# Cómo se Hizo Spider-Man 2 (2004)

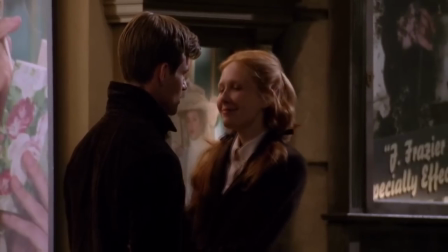Es entonces que se nos plantean las opciones, pues desde cierta perspectiva,
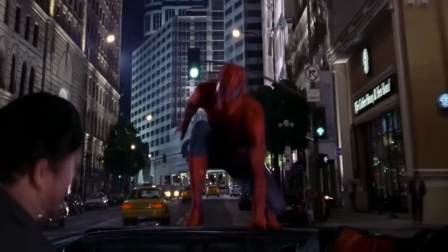Peter sí debe cumplir con sus deberes como el trabajo o la escuela, pero Spider-Man tiene una responsabilidad con la ciudad.
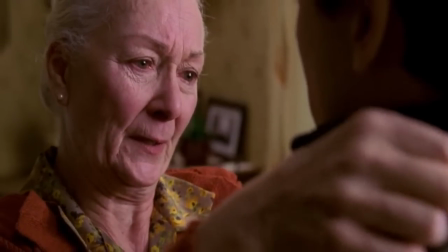Para representar estas ideas, solo hay una fuente capaz de poner las bases,
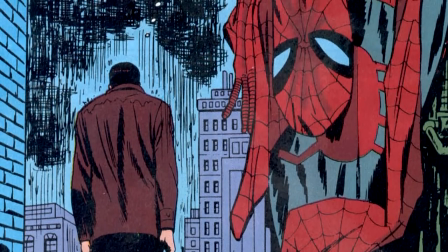el The Amazing Spider-Man del volumen 1, número 50, conocido con el subtítulo de No More.
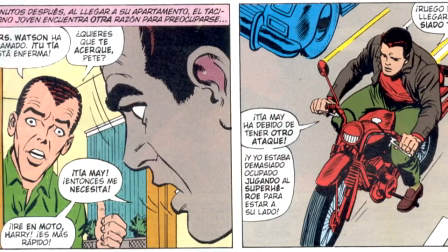Donde tras varios golpes inesperados en su espíritu de lucha El Hombre Araña decide que no puede más con su vida Su tía May está en el hospital,
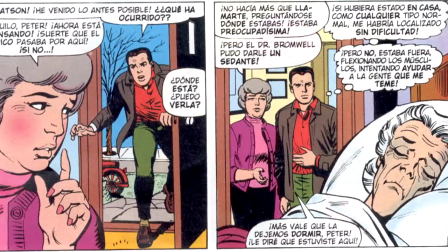las calificaciones de la escuela bajan Y no asista a compromisos personales Sumado a que el editor del siempre confiable Daily Bugle El encantador JJ no deja
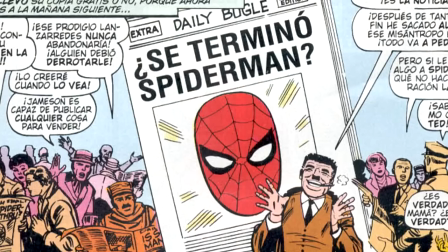de difamarlo constantemente Todo lo anterior en conjunto provoca que,
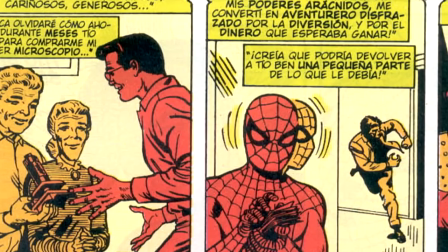al menos por un tiempo Peter decida renunciar al manto arácnido Solo para darse cuenta de que su papel es más importante que sus caprichos personales,
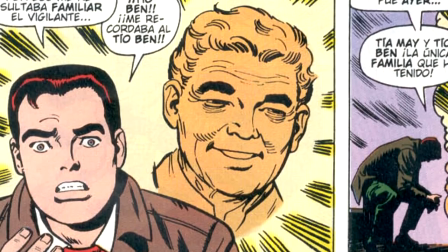esto al rescatar a un guardia de seguridad que le recordó al tío Ben.
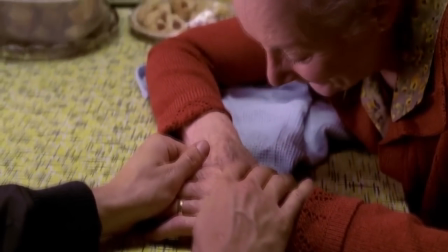Para Spider-Man 2, Raimi quería esa historia, donde el protagonista lucha contra sí mismo.
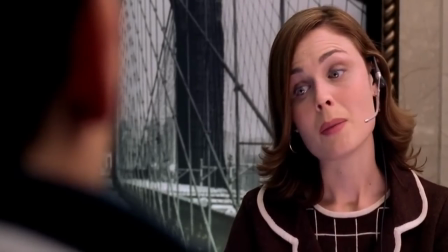Todo parece estar en su contra, no puede pagar la renta, tiene inasistencias en la universidad,
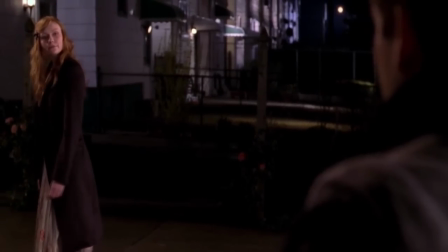la chica de sus sueños se va a casar con otra persona y los medios lo tachan de amenaza.
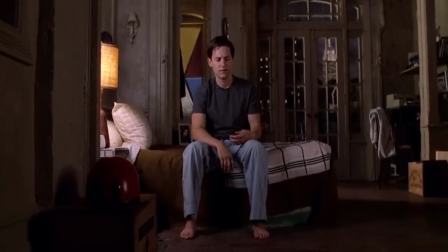Sin embargo, hay dos hechos igual de importantes que se mezclan con esta trama.
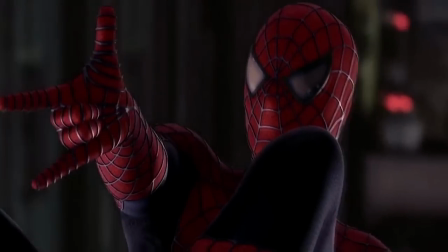Peter pierde sus poderes poco a poco a medida de que su depresión aumenta Asimismo,
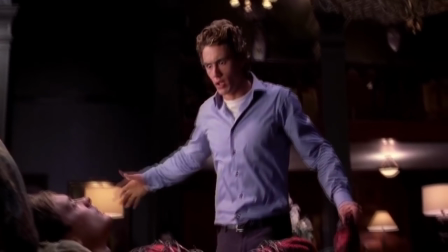sería aquí donde quedaría desenmascarado constantemente Mostrándole al mundo que es un humano como todos los demás Que
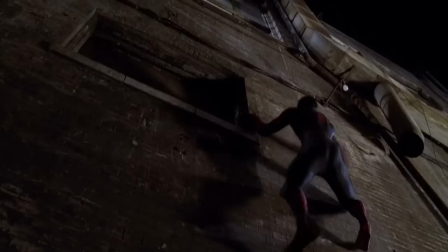sus habilidades desaparezcan colabora con el desarrollo de la cinta De modo que el personaje poco a poco pierde la esperanza y
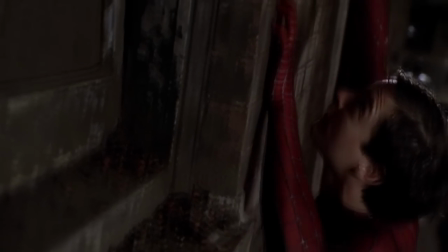ganas de pelear
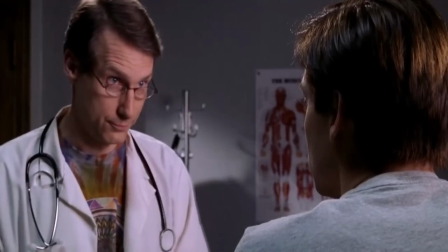Pensamientos tan invasivos a los que su cuerpo reacciona entorpeciendo los poderes de araña Y llegando al punto de perderlos por completo Sin embargo,
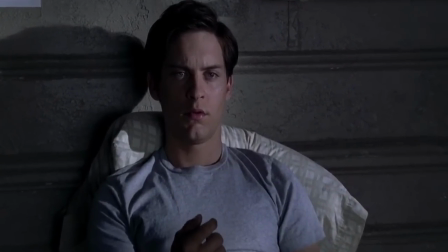el punto de la cinta es mostrar que a pesar de lo mal que nos vaya, siempre tenemos la opción de caer o seguir peleando.
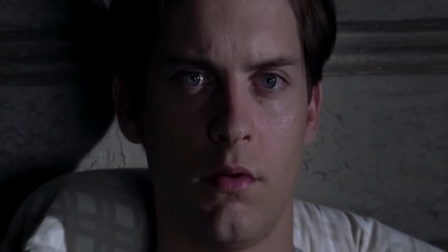Incluso si nos rendimos, nunca es tarde para levantarse y volver al ruedo.
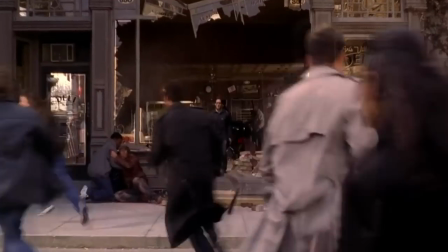Aún así, la cinta no se cierra a Peter aceptando a Spider-Man en su vida, sino siendo honesto consigo mismo y aceptar sus problemas,
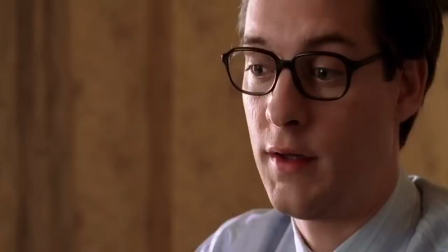lo que explica por qué decide confesarle a su tía el papel que tuvo en la muerte del tío Ben.
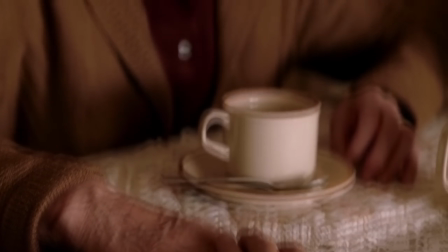La responsabilidad no solo alcanza al arácnido, El chico tiene que aceptar también y cargar con muchas cosas Y así es como
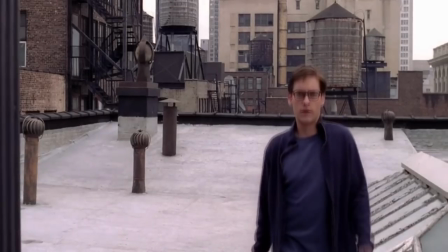decide no evadir sus problemáticas personales Que es como se da cuenta de que tampoco Spider-Man debería hacerlo Quiere una vida,
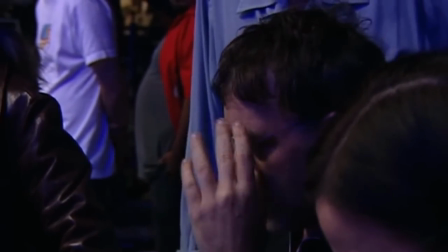pero desea hacer el bien Sam Raimi explicó que la trama de esta película es Peter descubriendo que puede tener un poco de ambas cosas
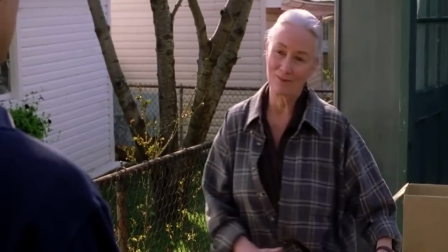Detalle que queda clarísimo con el discurso de la tía May Donde explica que la figura heroica en todos nosotros tiene que hacernos fuertes,
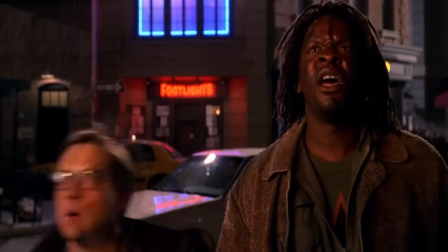no convertirse en una carga Además, otra parte importante no es lo que signifique la máscara para él, sino que es un símbolo para sus semejantes.
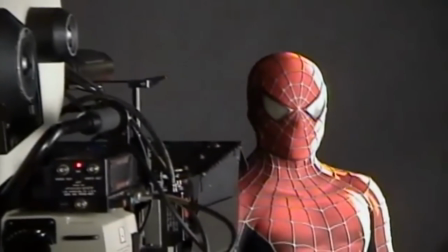Hablando de la máscara, el disfraz del arácnido presentó cambios significativos con respecto a la primera película,
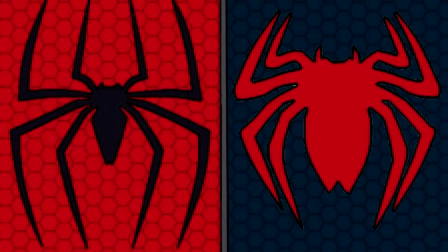mismo que ya mostraba diferencias con el cómic, prescindiendo de la clásica garrapata de la espalda y aportando un relieve plateado para las telarañas.
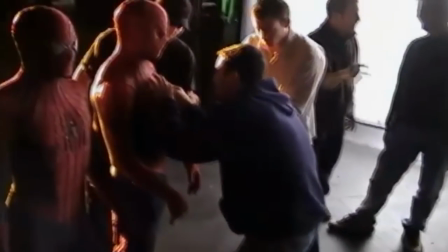La idea es que los cambios para Spider-Man 2 perfeccionarán el traje original sin que el público se diera cuenta a simple vista. El diseñador de vestuario James Sitchison quería que solo los verdaderos fans notaran las diferencias.
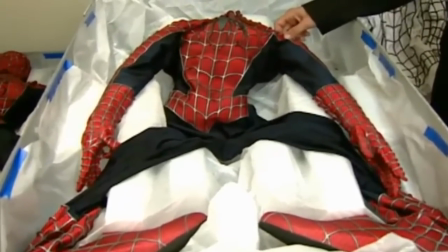Lo más destacable, el símbolo del pecho y espalda que muestran una forma más elegante.
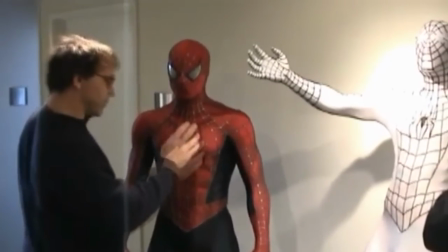Al inicio Sam no estaba del todo convencido, puesto que los planos a la hora de filmar se ajustaban mejor al traje anterior.
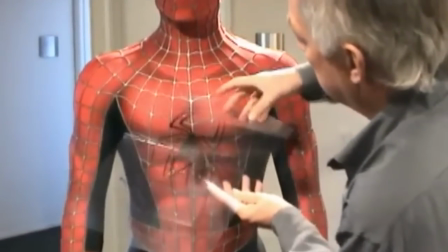Este requirió varios ajustes de color y tamaño de la araña para que se decidiera como la apariencia definitiva.
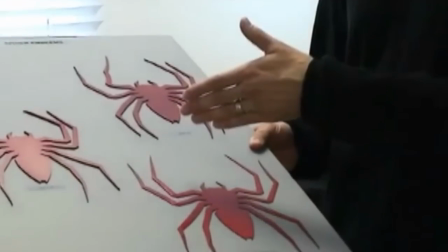Los materiales utilizados permitieron a los dobles de riesgo realizar acrobacias sin problemas,
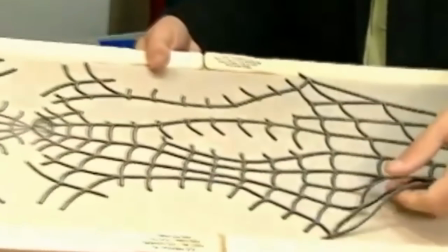mientras buscaron que fuera más sencillo de confeccionar los trajes, con materiales como la espuma de látex para lograr que las telarañas se vieran resistentes,
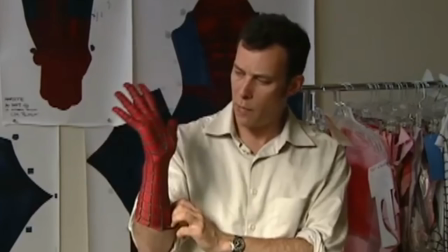desde gafas menos rectangulares hasta agregar texturas a los guantes que no estaban antes.
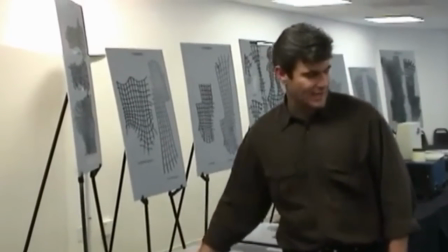Al final, se perfeccionó el diseño y se mantuvo la identidad visual.